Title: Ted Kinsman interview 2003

Welcome back. Ted Kinsman is a much respected Brighton High School physics teacher by day and a world-class time-lapse photographer by night. We spent some time with Ted who talked a little bit about his passion for teaching and his passion for photography. We're sure you'll agree that Ted's work has left a lasting impression here in Brighton and across the country. I'm Ted Kinsman. I live in Brighton.
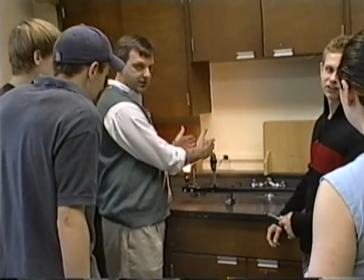I teach physics at the Brighton High School and And I'm also a writer, a cinematographer, and a teacher.
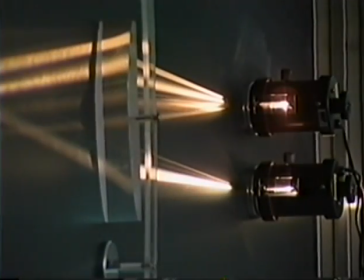I started out by studying optics at MCC and was introduced to a lot of the different types of film and video and optical techniques. And later on I started doing some writing for some science magazines and found out that the photography paid as much,
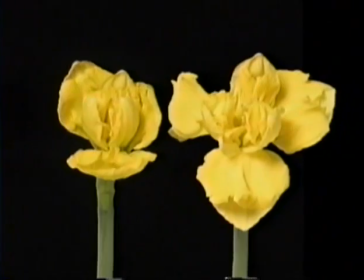if not more, than the writing.
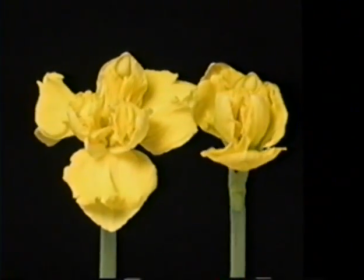So I started to think more about science photography and how I could acquire images that would be valuable and so I decided to concentrate on
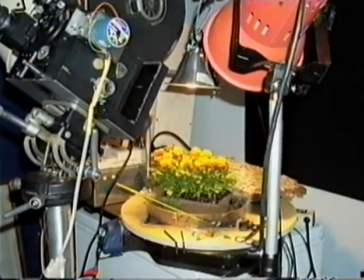time-lapse and started building my own camera systems and computer systems to take time-lapse all the time even when I was teaching at Brighton.
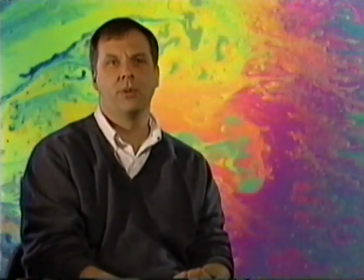A lot of times I'll try to incorporate some form of physics into
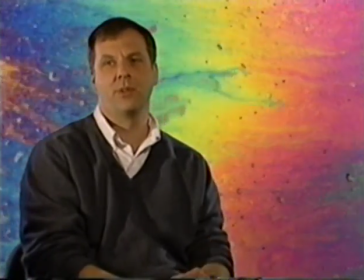the photography or I'll see something really interesting in physics and I realize that
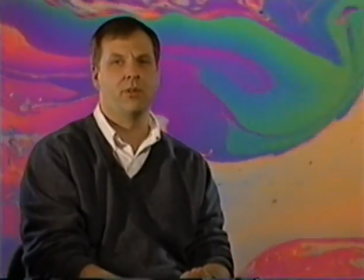it's not something that other photographers would know how to film and a particular example
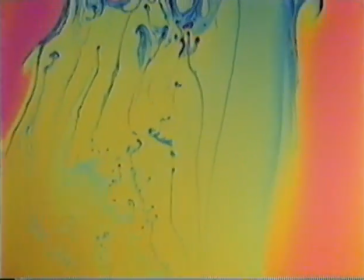of that is is a soap film sequences that I've recently shot.
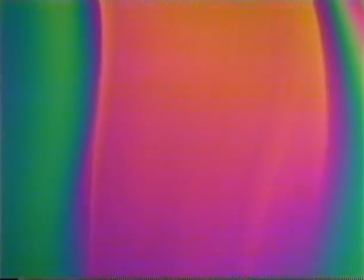And that was all soap sustained to two dimensions
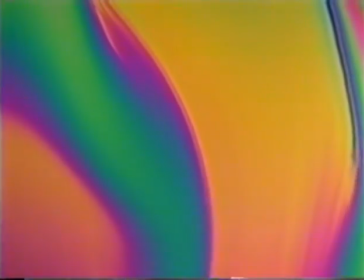between two pieces of monofilament fishing line.
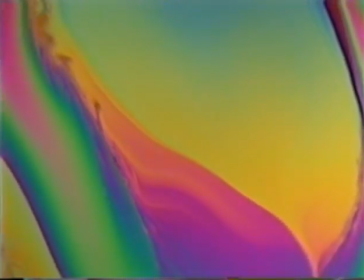And the soap falls at its terminal velocity, but yet it's lit with white light that shows the optical interference patterns.
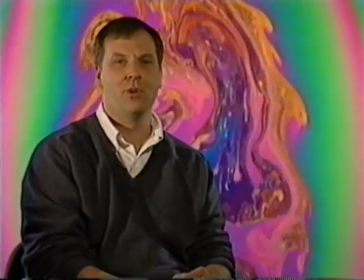And all those different colors display the motions of the fluid as it's flowing,
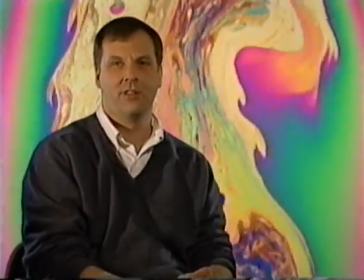which are just tremendous and quite visually exciting.
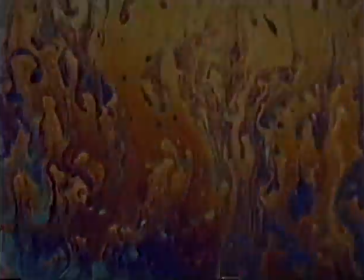Probably one of the most interesting projects I've worked with in the last year is the thermal imagery process,
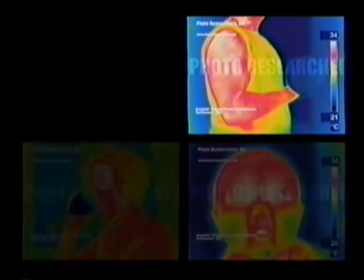where a new camera had just come on the market that was,
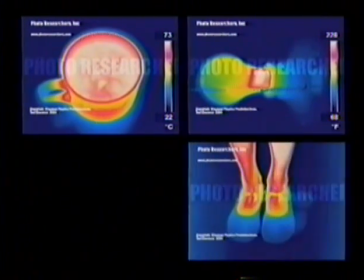it shoots or it does digital in the 8 to 10 micron regions,
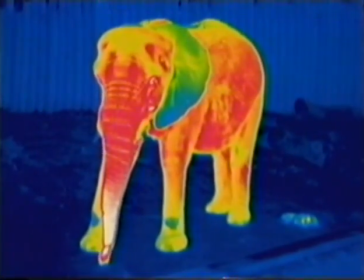which means it can show thermal heat. And up to 2003, this camera had pretty much been secured by the military.
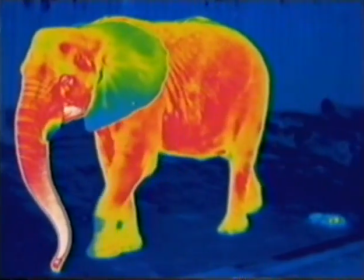So this technology was just licensed for civilian use, and I was able to write a grant and get one of these cameras for one week.
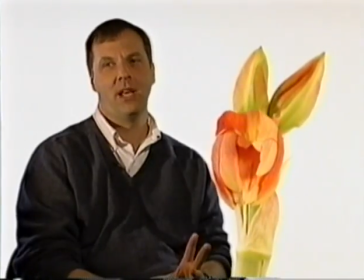When shooting time-lapse in time-lapse plants, it all has to be computer controlled, and a lot of people think it's done outside.
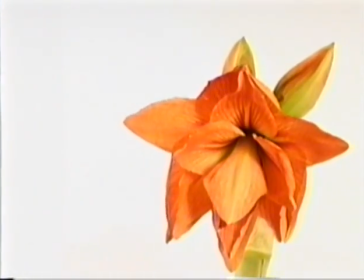Well, it's all done in a lab, and everything is controlled by a microprocessor or a computer.
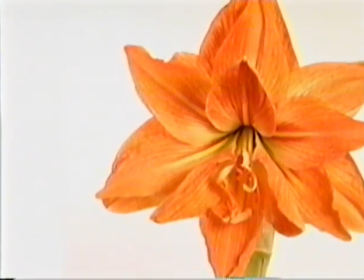That includes the lights, which are sequenced on and off, the camera, which takes a picture, and then the picture is downloaded from the camera to a computer.
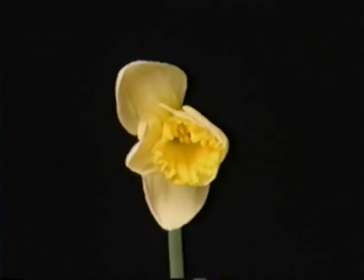Even the heating pads under the flowers are controlled by a computer. And so there's a lot of different interactions that take place, and it all has to be very finely controlled.
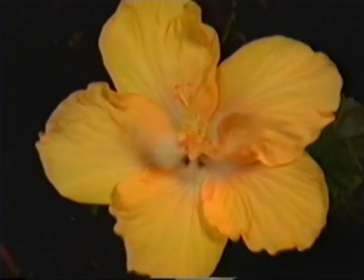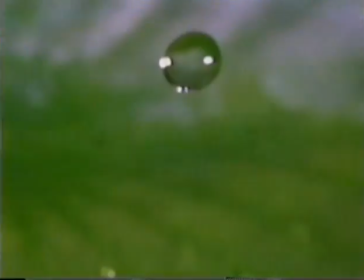I set up a high-speed system in my basement for starting to look at sequential, repeatable events.
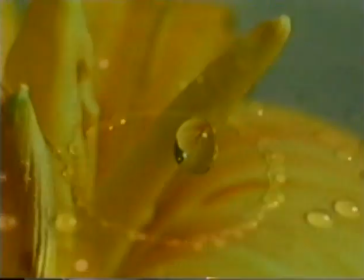And that's a droplet of water that comes down in front of a flower.
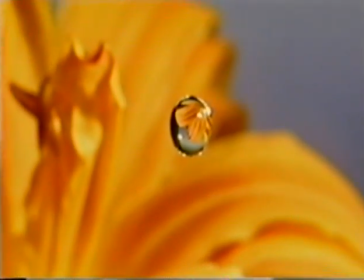I can trigger the flashes at the exact same time when the droplet gets to the exact same place in space.
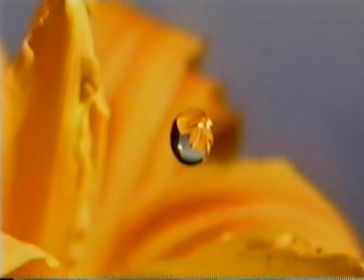And that's what the drip series is all about.
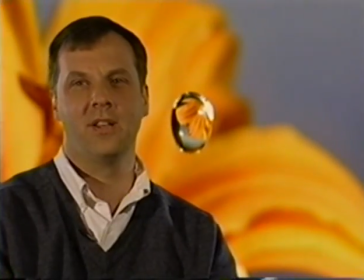It's catching these little drips in space as the flower undergoes time-lapse motion in the background, which in the real world you can't put together time-lapse in high speed but you can in these special effects.